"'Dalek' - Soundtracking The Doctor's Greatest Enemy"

Ennio friggin' Morricone, R.I.P. Which stands to reason because, And
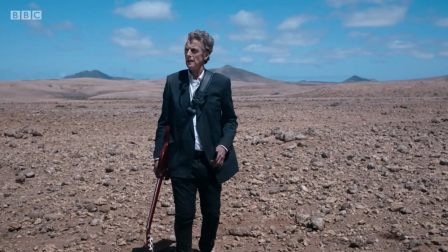that's something I'll get onto more and more, the Morricone influence. Maybe in a 1,000 years' time when I get around to doing A Town Called Mercy. Right, what else? The music cue here is exactly the same as the music cue here.
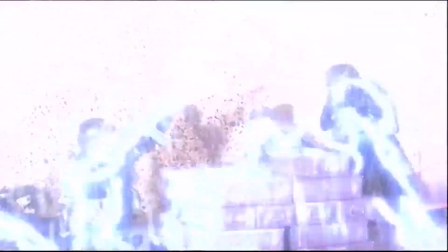Parallels, innit? And of course there's this harrowing musical moment.
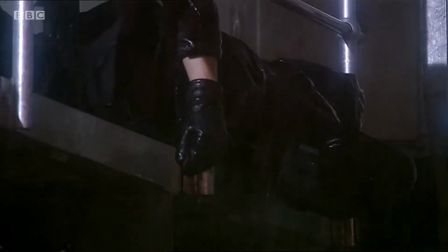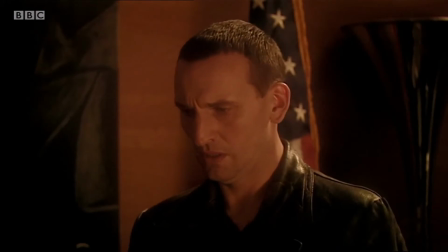[9:08]
The organ just hangs over into the next scene, working with the sound design to emphasise the contrast between the noisy sprinklers and the deafening silence of the boardroom. It just gives real weight and respect to the death and destruction you've just seen on screen.
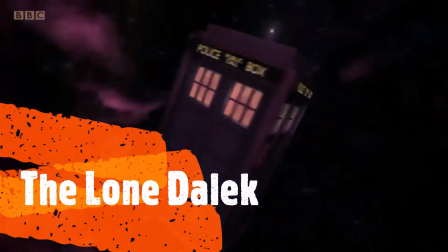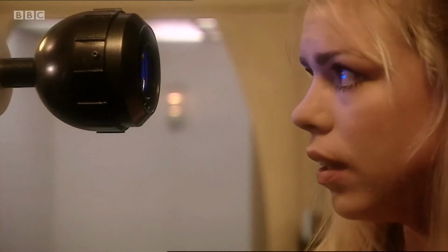[9:28] I want freedom.
Finally we come to the Lone Dalek. Only heard thrice in the entire history of the show, but it was written for this scene. I think the central idea behind this piece of music is, what if you took the villain's theme and combined it with the hero's? So in terms of notes, it has a lot in common with the Dalek theme.
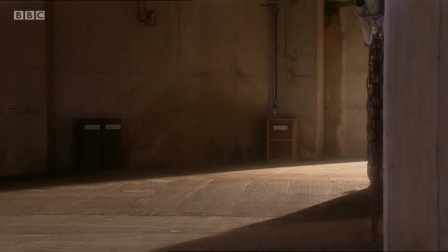And those chords are lifted from the original, which is full of these harshly juxtaposed minor chords. Only this time the instrumentation is way softer. You know, instead of eerie synths and demonic choirs, you've got strings, woodwinds, and most importantly piano, which is Rose's instrument a la Peter and the Wolf.
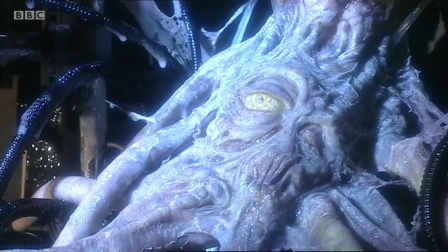[10:11]
It's like Rose is taking over the Dalek's soul, which is on the one hand a good thing because the Dalek is now starting to question itself,
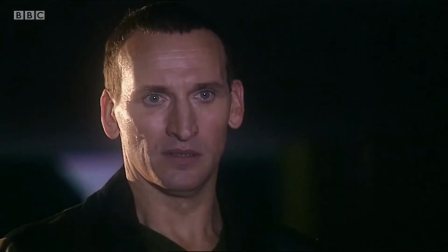[10:18]
but on the other hand is a bad thing because it's a Dalek and Daleks don't like to question themselves.
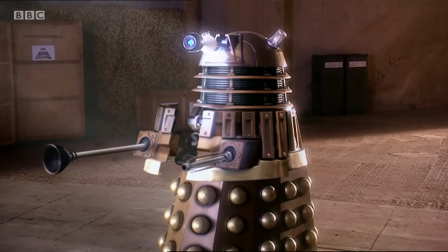[10:23]
I like this moment here. It seems like it's resolving to B flat minor, but like with their first encounter, Murray holds off on giving us either the major or minor third.
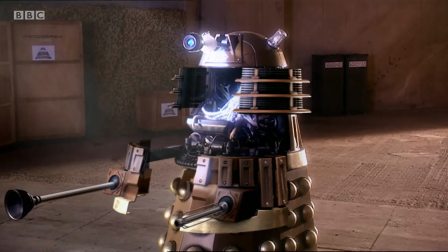You get the second, the seventh, the fourth, but it's still really tonally ambiguous. You first hear the major third on this shot of Rose, and it's so subtle.
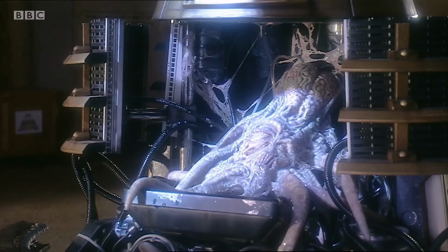The piano is still playing the perfect fifth, but you can just about hear the D in this synth pad. Then a few moments later the piano plays the first B-flat major chord. And I think that final reluctant resolution to a major key sort of represents compassion breaking through Rose's fear and the Dalek's hatred. It's a really fragile melody that conveys how weak and vulnerable the Dalek really is.
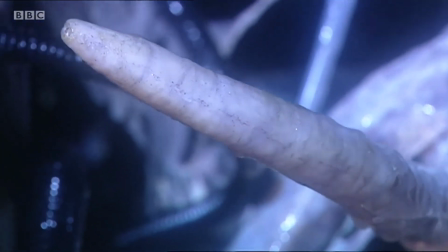[11:22]
And then of course the Doctor comes along and the music immediately stops.
Get out of the way!
Because he's on a totally different page, he's not been on the same emotional journey as them. And it's not until he begins to feel that same empathy that the music starts up again.
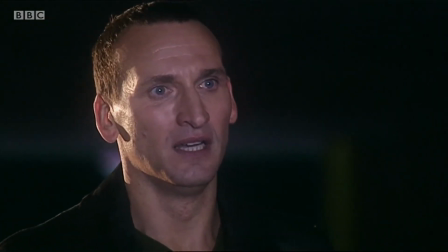[11:39] Oh, Rose. They're all dead.
Okay, now time to bring it home.
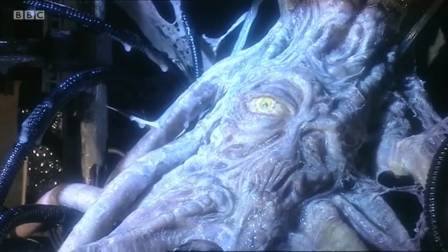[11:45] Rose Tyler.
Yeah. Ooh, that's a lovely brass note. Very majestic. Now, on the album version, there's usually a choir at this point, and I think that's the version they use in Series 2. But I think it was sensible not to use the choir in this instance, because they're so associated with the Daleks, and this scene is about trying to break free from that programming. And then yet another deafening silence. Hey, it's a great technique, and if it works, man. That about wraps things up for today. Join me next time where I'll be talking about The Long Game and Father's Day. Still no sign off. Bye. That's my sign off.